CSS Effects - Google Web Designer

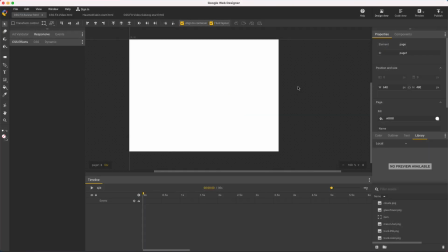(0:01)
Hi, my name's Kent. I'm a creative specialist at Google, and I like to show CSS effects in Google Web Designer. CSS effects are mixed blend modes and filters used to stylize text, images, and video.
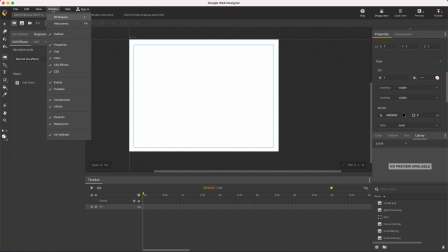(0:12)
You access them through the CSS effects panel, and if you don't see it, you can turn it on in the window menu. With an element selected, like this div, starting with mixed blend mode, we see several options, some with technical but standard names to those familiar with image editing software.
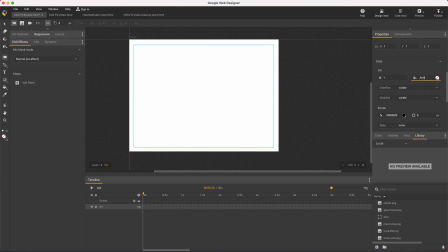(0:26)
To make these work, you'll need to set your background color on an element instead of the page background, so I'll just color this div.
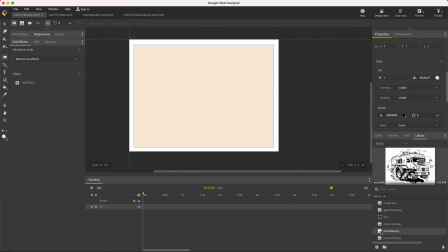(0:33)
Next, I bring in a black and white drawing, and I can use blend mode multiply to make the white in my image transparent.
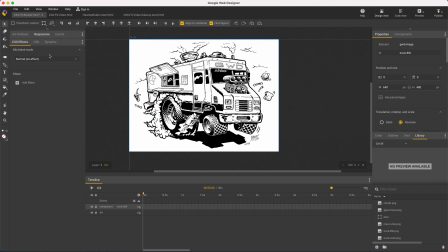(0:39)
And that's different from simply making white alone transparent. This way actually makes all the thousands of gray shades be an equivalent partially transparent black, so all these curved lines look really clean on any color background, instead of having a gray halo. So now I can color it underneath the drawing with a line art on top.
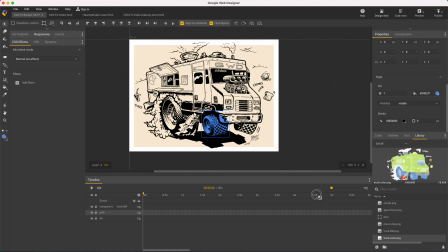(1:04)
And I can continue this way, but let me skip ahead to a finished color image just to show what it ends up looking like. Other modes are screen to make my black transparent,
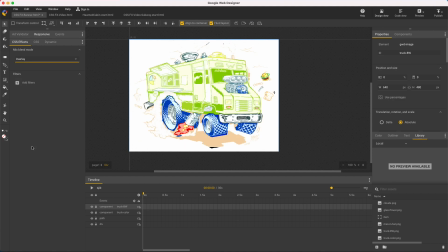(1:16)
overlay combines black with the background color, and exclusion gives me something crazy. I also use these blend modes to colorize photos. For example, change my background to magenta, bring in some clouds,
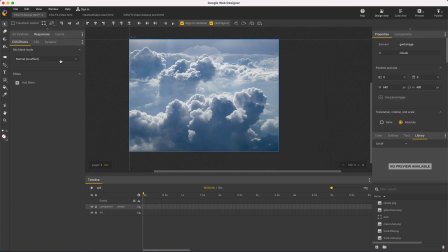(1:33)
and use luminosity to get pink clouds.
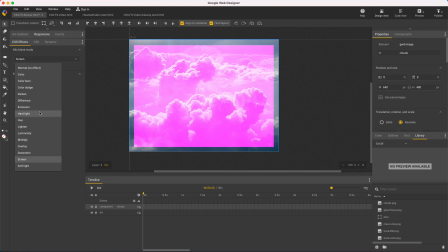(1:39)
Screen is lighter, hard light combines both colors, and difference is psychedelic.
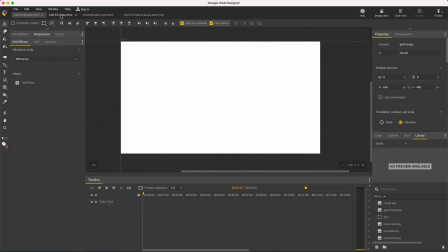(1:47)
And the same works for videos, although I need to use a video file type instead of banner. I'll create a magenta colored div,
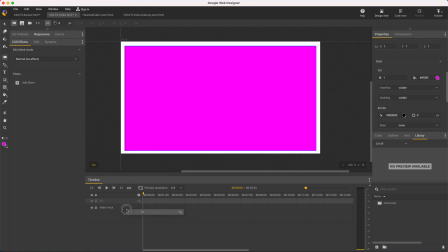(1:58)
reorder my layers, bring in some video,
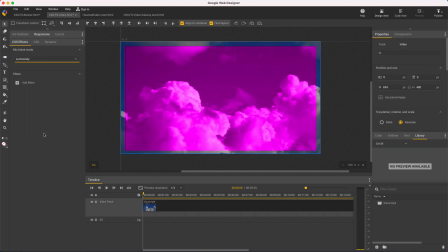(2:07)
apply the mixed blend mode, and here's pink clouds in real time on stage playback. These blend modes also work on text, so I'll create a new element,
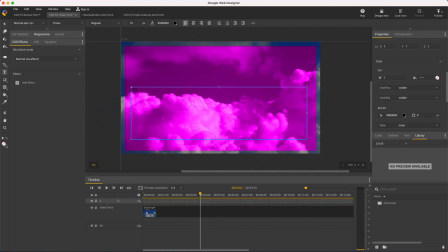nice and bold, color it blue, use blend mode hue,
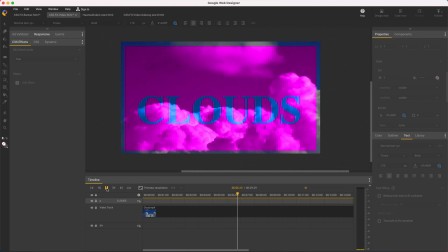(2:34)
and here I see the letters being filled with the video content, which is a different, much brighter effect than I'd get with just plain transparent colored text.
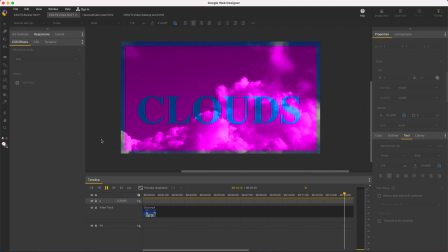(2:43)
And while I'm on typography, let me show filters, which are just below blend modes in the CSS effects panel.
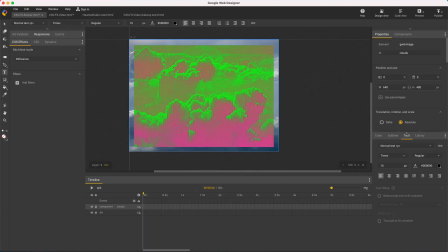(2:49)
I'll switch back to my banner file, start with a photo,
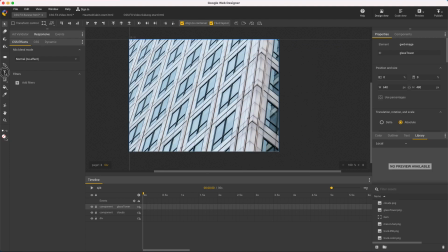(2:56)
and add a headline. But legibility is poor with so much detail in the background. So one trick is to blur out just the part of the photo behind the text.
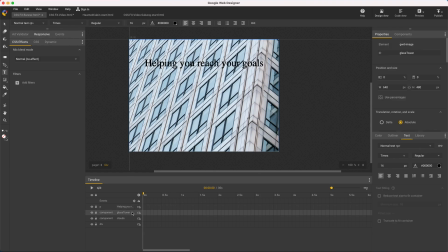(3:11)
To do that, I'll duplicate the background image with keyboard copy and paste and apply a rectangular mask. I'll temporarily hide the background to make it easier to see when I'm adding rounded corners. Then show the background, select the top layer, and apply a blur filter.
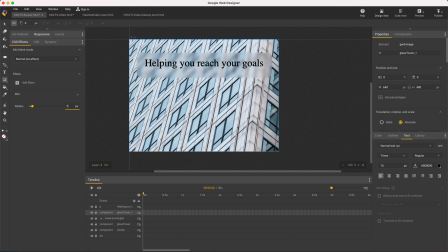(3:30)
I'll boost the radius, and now the text stands out much more. Unlike blend modes, I can apply multiple filters to a single element. So first I'll add contrast to lighten the darks. I'll start at 100, which is no contrast, and just bump it up 10% using the shift and arrow keys.
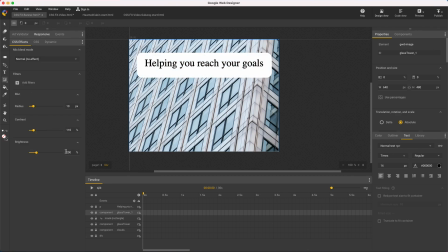(3:49)
Then add brightness to lighten the grays. And again, just 10%. And now the text is clearly readable. And you can move the mask around to blur different parts of the photo, and that can be animated with keyframes. But next I want to show the one filter I probably use the most, drop shadow.